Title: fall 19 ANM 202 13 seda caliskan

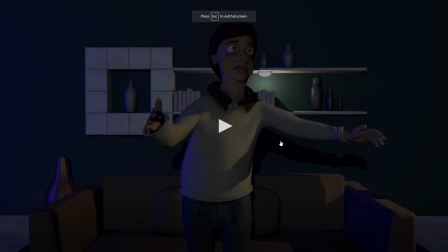0s
Okay, this is seda.
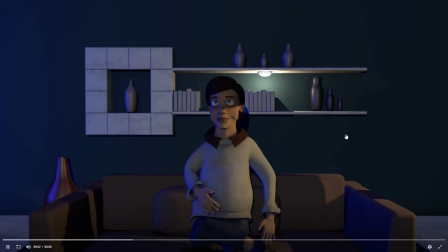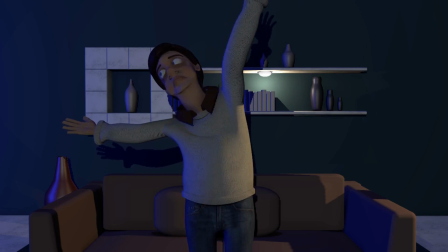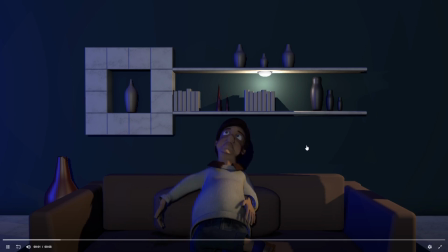13s
Regarding the lighting, kind of generally like that you have a visible light in the scene, um, but the only catch with it is that the audience's eye is going to be attracted to the highest contrast area of the frame,
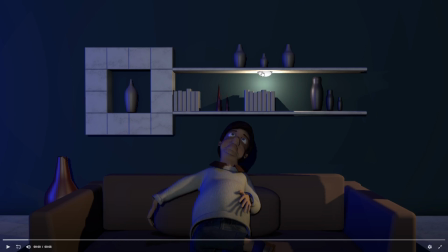32s
um, and that is clearly going to be this area. You have almost 100% white next to almost 100% black, and so it a little bit distracts away from the character. So on the one hand, it looks good to do stuff like this, to have light sources in the scene. On the other hand,
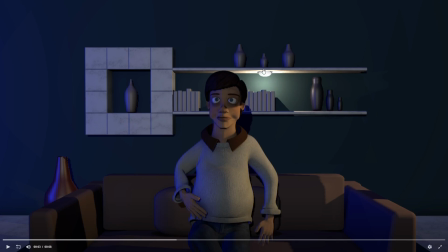53s
balancing that with, so maybe you could actually just maybe make it less bright, might help a little bit, and then maybe get a little bit more light on the character's eyes. And and I think the blue is a bit intense.
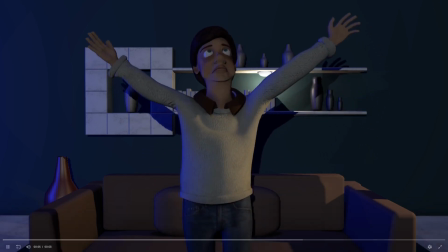68s
The animation needs a lot of work. I think if you review my last critique, I kind of went over some improvements.
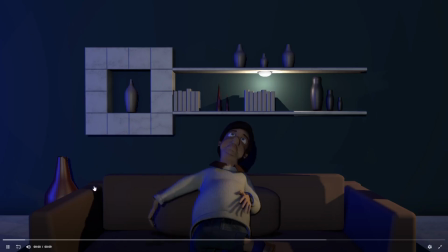76s
It doesn't seem to have changed since then, so if I remember correctly.
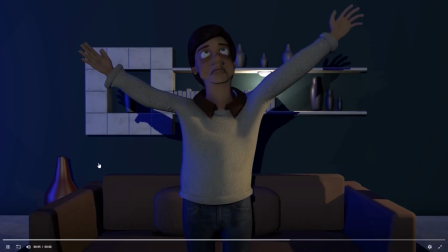81s
So rather than me redoing that, please review the last critique regarding improving the animation.
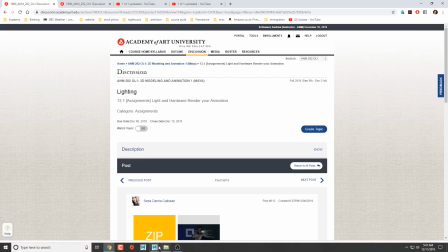88s
Let's take a look at my file regarding just the lighting.
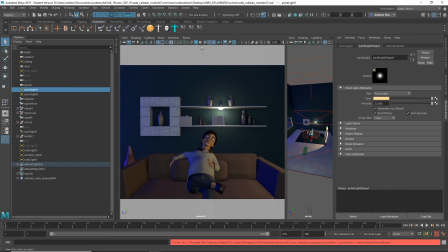93s
Um, I don't know which is which here. Yeah, that is that one. So let's go down on this intensity. Is there something? It seems like there's something else laying that as well. Or is it that,
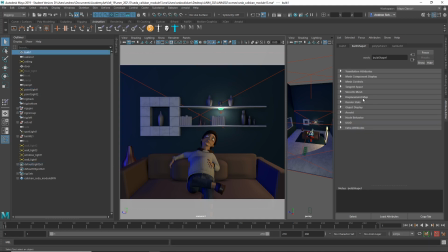yeah, the incandescence is really high, so that's too low.
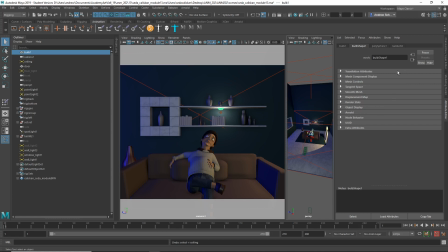So I can turn that back up a bit. Um, so it's still pretty bright.
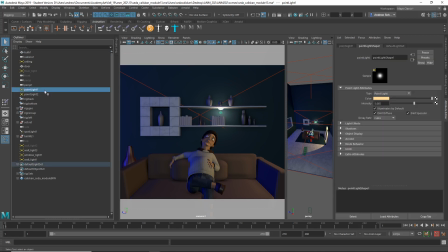145s
I mean, maybe I should go down a little further, but is that this one? Yeah. So that's a little bit less distracting. Um, and then maybe you want to,
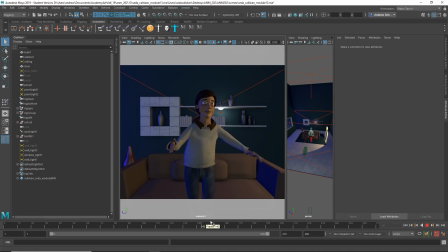163s
yeah, figure out how to get, especially when he kind of, his face seems to kind of, anyway, let's look at some of the other lights. What's the really blue one? I would say that you should desaturate this a bit.
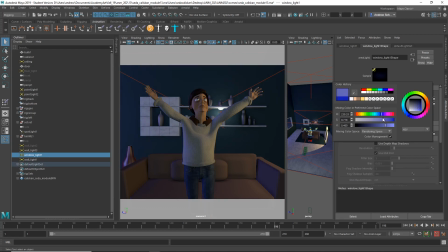181s
It can be, it's okay to have some blue in there, but it was so saturated blue was a bit much. Um, and I mean, another thing you can do with this that might actually help light the character is you can have
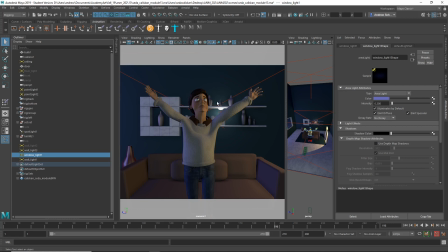196s
a directional light kind of give him a rim light so it looks like this light is kind of separating from the background and lighting him up more, and that might help put the attention back on the character. So,
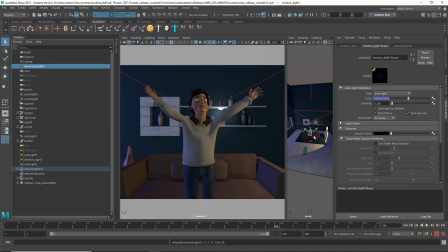it's just being a bit slow.
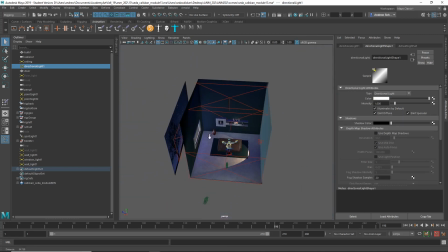221s
Where's that new light?
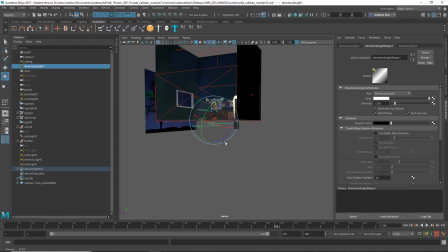230s
Like kind of pretending this is from that source.
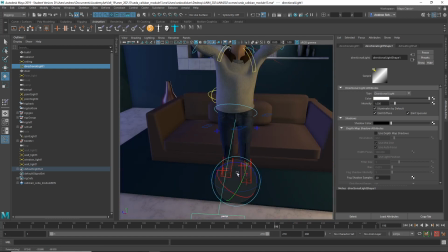235s
Um, Point it down a little bit, increasing the intensity.
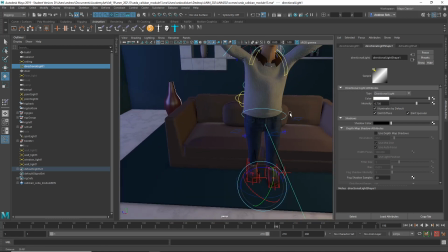243s
And maybe you want to just, you know, link it to the character.